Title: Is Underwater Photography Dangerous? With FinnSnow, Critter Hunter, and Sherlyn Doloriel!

Hey there ocean lovers, it's Tim from Sea Explorers where we've been taking you to the best dive sites on the planet for more than 30 years. You may have remembered in our last video where Finn Snow and the Critter Hunter were talking about some problems that Critter Hunter Justin was having with his lights and how we tried to work around them.
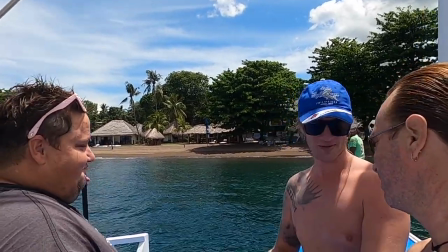18s Basically his life was out, I had to be hovering, and people always see him with the crap but he's filming underneath me.
well that's brought up some questions about what is underwater photography videography really like so in this video we're gonna talk about what it takes to actually get these shots that we're using to put together these different videos you're seeing on YouTube and we're gonna talk about the dangers and the problems that one might face when doing underwater photography are you ready let's go diving so
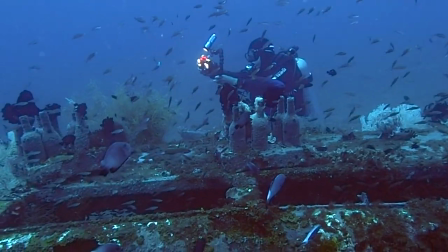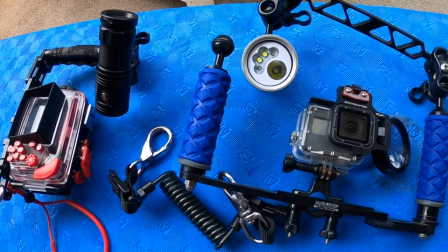67s
when you're doing underwater photography you need lots of equipment lots and lots and
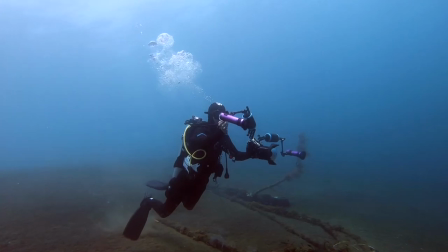73s
lots of equipment you actually become kind of a swimming photography studio with lights
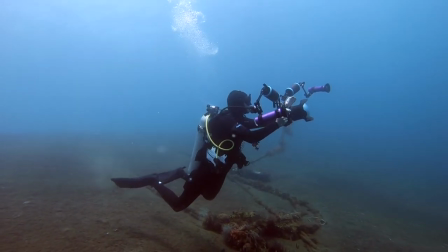79s
lenses cameras and of course everything has to be enclosed in waterproof housings
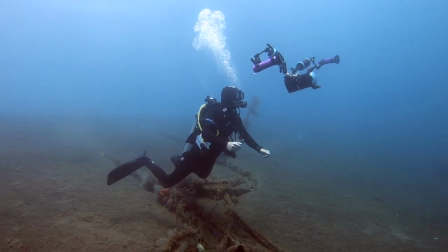85s
so it's very important you find the balance especially if like Justin here or
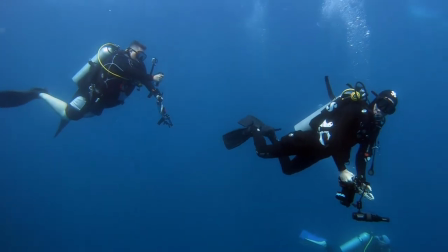91s
me you sometimes swim with two cameras of
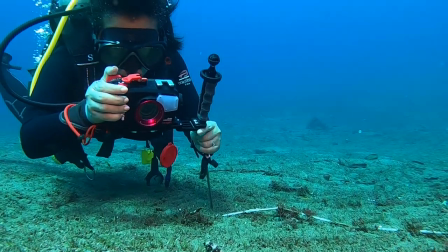97s
course one of the best things about underwater photography is that you can get close to the marine life you need to get close to make sure you
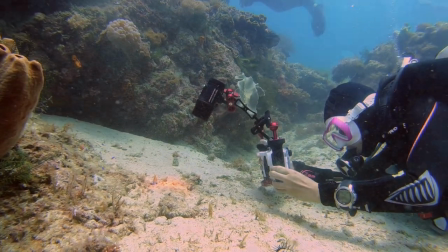105s
have enough light in your shots and that they fill the frame that's one of the extra special things
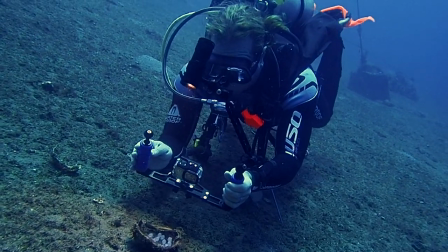110s
about it being right there part
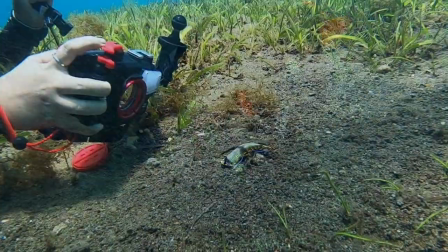115s
of nature in that animals world of
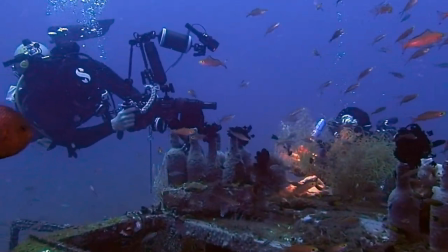123s
course it's not always easy sometimes you have to adjust your body in a current while aiming
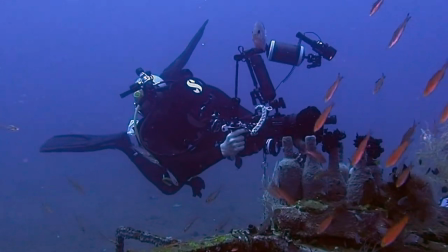129s
your camera in the opposite direction like Finn Snow here while he's trying to get a shot of this ghost pipefish.
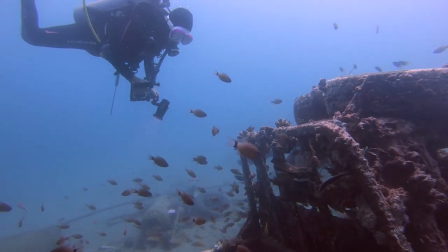139s
You may end up wanting to put yourself in a position that the current or some surge is pushing you away from,
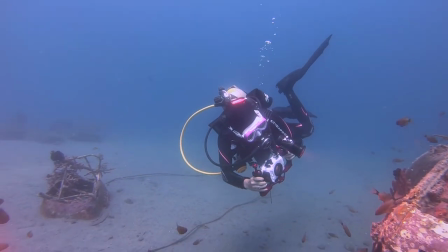146s
so you'll have to reposition several times to get the shot like Cheryl in here or
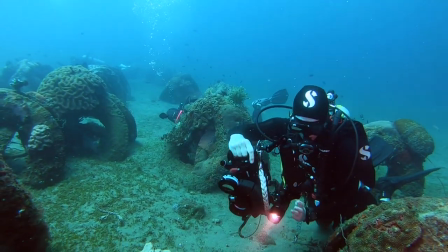155s
you might need to get a big huge camera into a tiny little space so that means folding up your extra lights sometimes
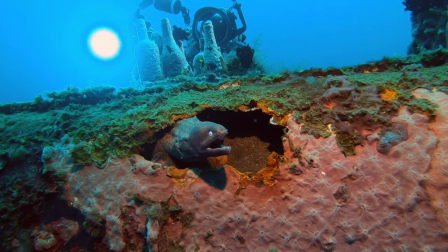166s
you get the perfect shot all lined up and then here comes your dive buddy swimming into their shot with their lights and their camera
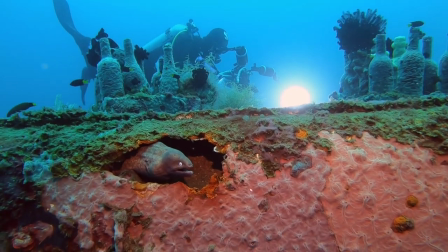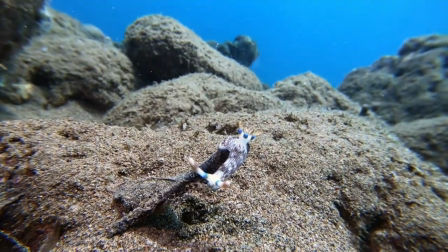182s
sometimes you don't even know they're coming you think you're all alone with the nudibranch and then someone else appears
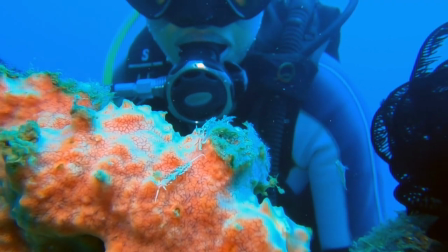190s
but sometimes it's really cool to have another diver in the shot it helps show perspective on how large or small the animal might be.
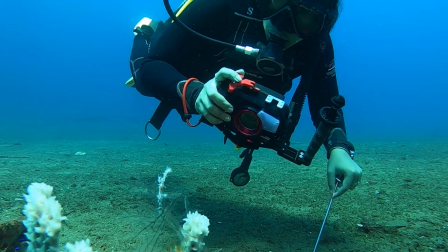200s
Sometimes it's an action shot where you get them doing some underwater photography of their own.
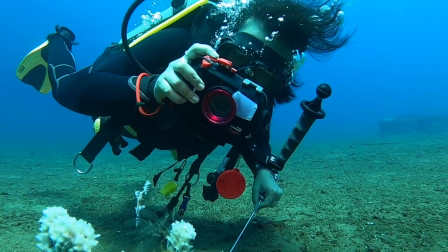205s
Also again showing how close you need to be or give some perspective on the size.
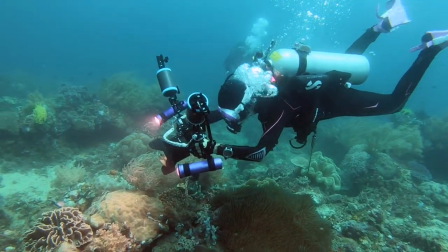212s
And when it's all dialed in and you've got all the balance set just right, well it's pretty amazing feeling.
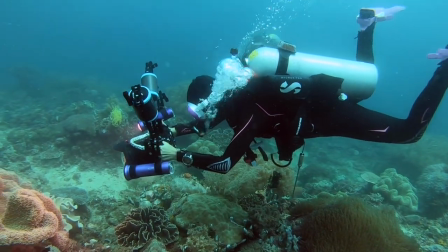221s
You can swim through the water documenting what you're seeing.